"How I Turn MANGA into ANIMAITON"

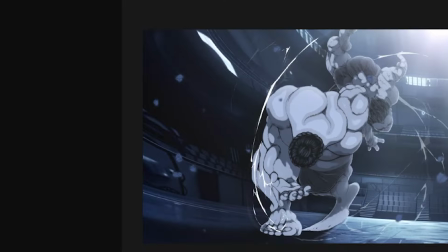7:09 And for the final touches I usually focus on the color grading.
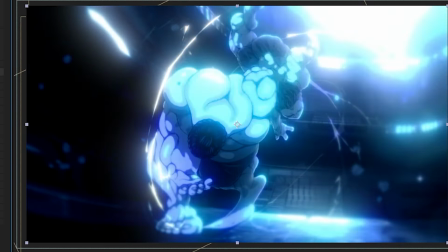7:15 This step is essential as it enhances the overall mood of the scene and ensuring that the colors work together.
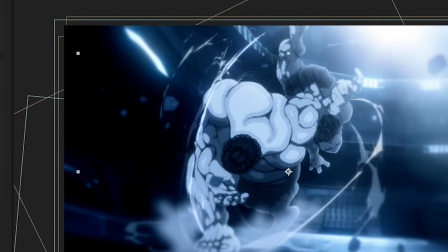7:26 It helps to emphasize the atmosphere I want to convey, whenever it's vibrant, energetic
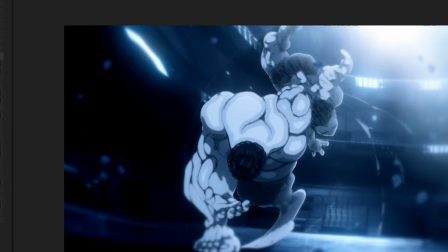7:34 or something more subdued or dramatic.
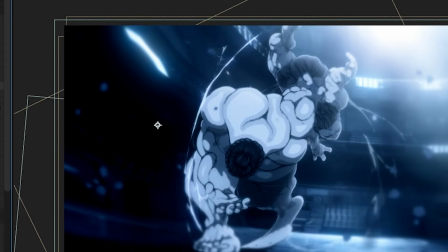7:37 Proper color grading can really make a difference in how the audience perceives the animation.
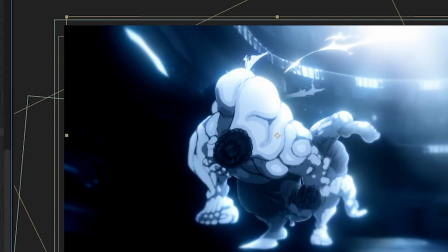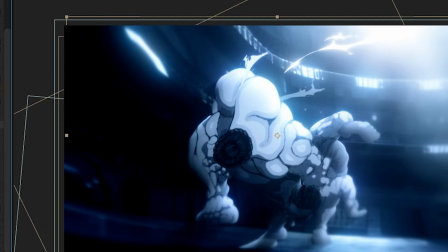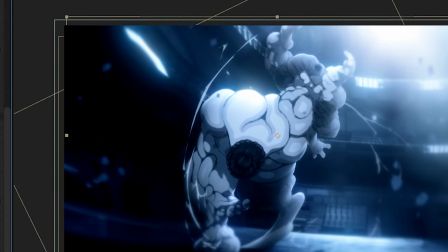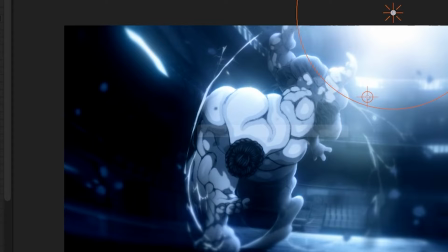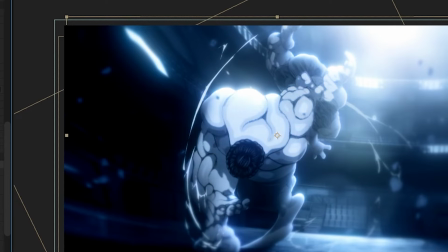8:09 And there you have it! After this I usually move on to the sound effects, which can take a lot of time. Sometimes I spend an hour searching for the perfect sound effect, only to decide the next day that it doesn't quite fit,
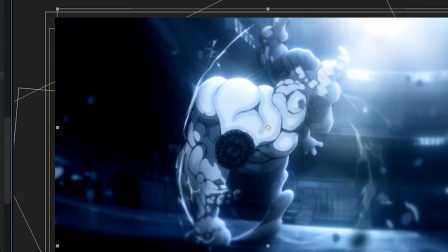8:25 but that's ok, it's all part of the process.
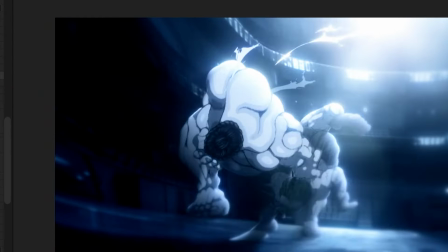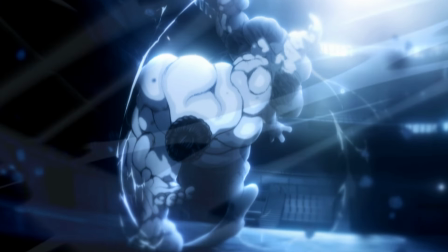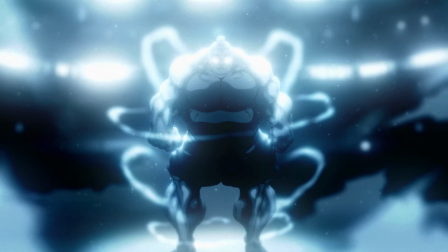8:42 That will be all for today, I hope you enjoyed the breakdown. I didn't quite reveal all the secret sauce I used,
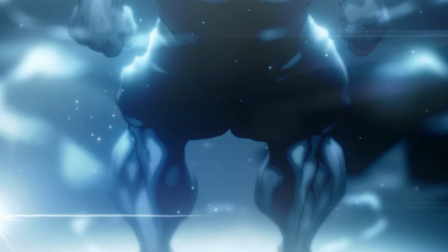8:51 but you can find those details in the uncut 1 hour version, for those who want to dive deeper into the process.
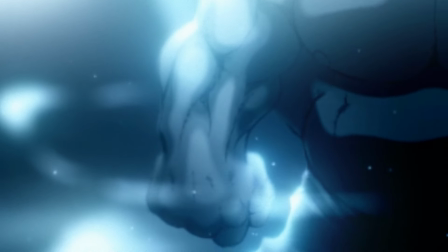8:59 Let me know if you'd like to know more, and what you'd like to learn, and as always thanks for watching. I can't wait to show you the part 2 of this animated fight. I really think you'll enjoy it.